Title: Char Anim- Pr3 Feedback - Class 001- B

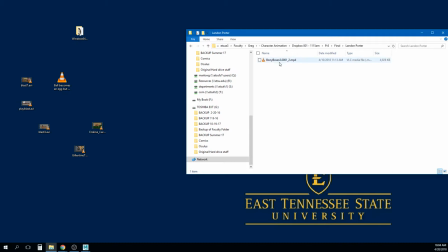(0:02)
up where I left off with Landon so let's go ahead and check this out here for the screen
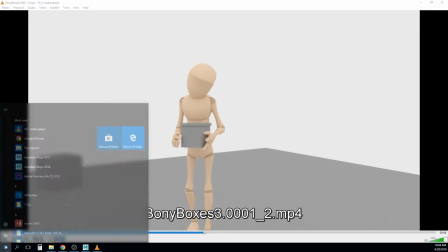(0:12)
so you got some really good stuff going on here um obviously kind of breaking a few um
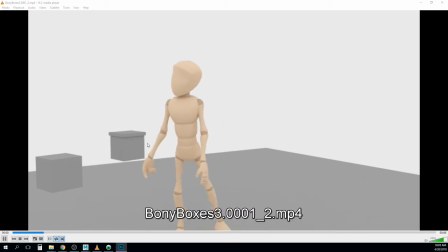(0:23)
a few issues here um with um the floating stuff um and although I get what you're going for there um just putting them on another box like that is kind of part of staging
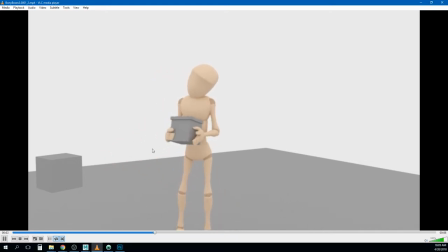(0:36)
right because if you look at what your hand does as it goes and reaches for it it's probably going to go through whatever it's sitting on right so you have to you have to take some of that stuff into consideration um i really like a couple of things you do here i like this leg out right here
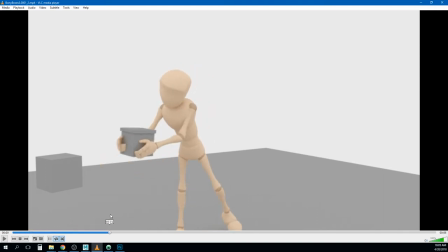(0:54)
it does like this stretch um and i like the way it kind of comes back as he's standing back up almost like he's so that's really you're really getting a good idea about how the balance works there um so that works great um i feel like the way it takes the lid off
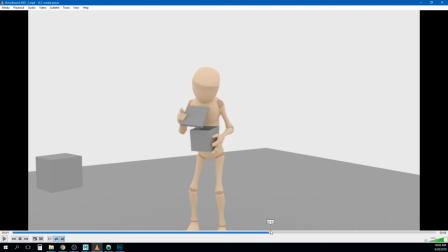(1:14)
like first it goes to the box there so you need to work on that and then i feel like you're you're kind of just sort of flicking it off and i think um i that i wish you could just use a little bit more um like
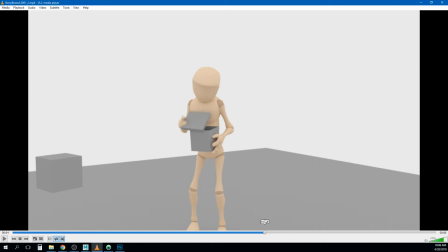(1:35)
um that feels like a technical issue not a personal acting um decision right it feels like the character flips the box off because or flips the top off because um because it's hard to constrain that stuff and do that smoothly right so you even get a little bit of a pop there
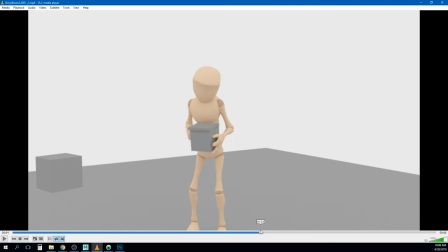(1:54)
um and that's why it's feeling like a like he's flicking it off so i think like working on the constraints and the the ik switch there is going to be important to allowing it to feel like he sort of lifts it off a little slowly right and sort of build that anticipation it
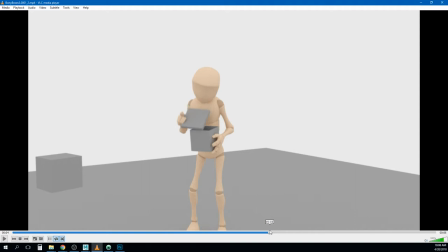(2:12)
doesn't need to be too slow but needs to be just a little bit more you know gradual um so this part here i like this anticipation down and then your your pop back to there right i think i would consider dragging parts of this so let me show you what i'm talking about
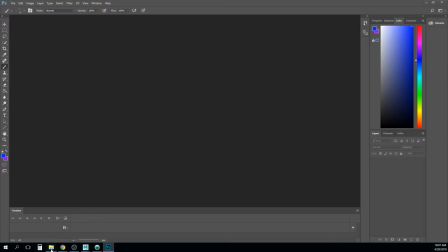(2:31)
i'll go ahead and drag this into Photoshop so